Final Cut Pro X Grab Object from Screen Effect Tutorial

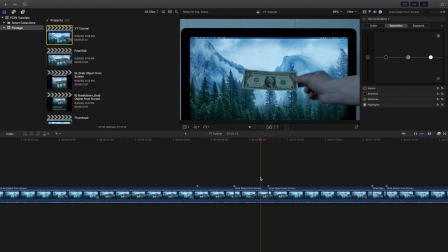But I don't want to touch the screen yet. I want to basically show the action of me putting the dollar bill back on the screen, but don't touch the screen. Now you want to basically, I'll show you a little behind the scenes, take the dollar bill away, and then as you can see right here, open up the image. I basically just minimize it. I did not move the image at all, because you don't want to run into that issue at all.
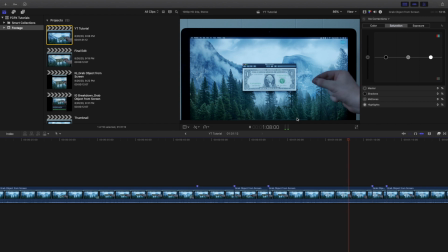And then basically I just acted like I put the image back, as you can see right here. And then basically as soon as I touch the screen, I want to cut it. That way I want to make this whole action very seamless.
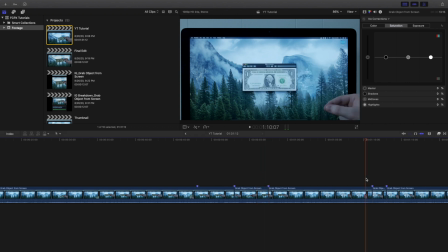So basically as soon as I put the dollar bail back on the screen, I want to match it up with this, so it's a very seamless transition. As you can see right here, then I took my hand away just to basically kind of set the scene, give it a second or so on, just to kind of make the video very obvious that it's ending. So that's literally how you create this effect.
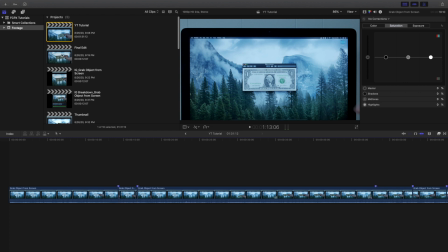Now I'm going to go over here to, let me find it, final edit right here, and here is what it looks like once you cut everything up.
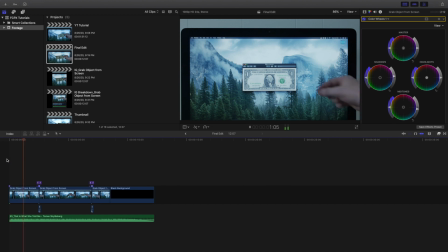So as you can see, if you watch it, go ahead, grab the image, take it out, match it up with that, show the dollar bill a little bit, and there we go, put it right back on the screen. That's honestly really cool. Now what I also did too was I added some motion blur in between the transitions just to make it a little bit more seamless,
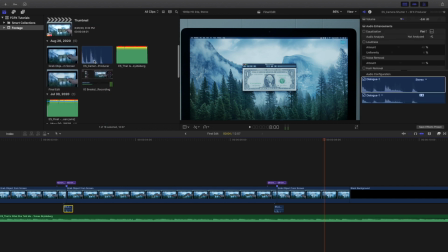as well as I put like a camera shutter sound effect. Got this one from Epidemic Sound, as well as here's the name of the music too.
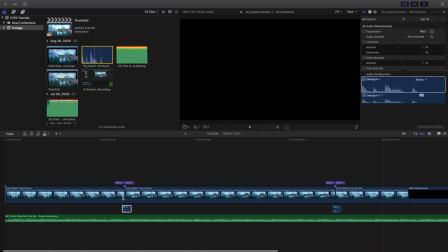But I just use that basically in between the transition just to give it a little bit more, I don't know, oomph or whatever you want to call it, just to maybe sell the transition a little bit more rather than just have like a harsh cut. Put some motion blur and maybe some sound effects just to make the transition a little more seamless.
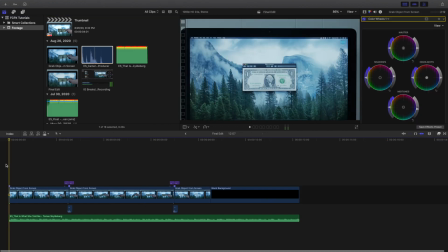But anyways, hopefully you enjoyed this video. Hopefully you found it incredibly helpful and informative, and hopefully by watching this tutorial you can create this effect for yourself. If there's ever anything confusing, you don't quite understand something, go ahead and comment down below and I'll try to help you out.
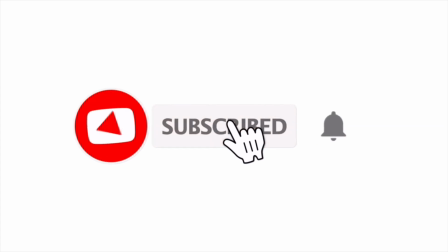Anyways, make sure to hit that subscribe button. I'm giving away a Google Home Mini once I reach 1,000 subscribers. New Final Cut Pro 10 tutorials every Sunday, Wednesday, and Friday at 10 a.m.
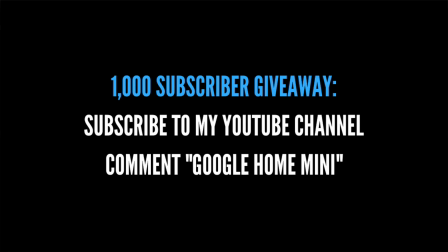See you guys in the next one. Peace.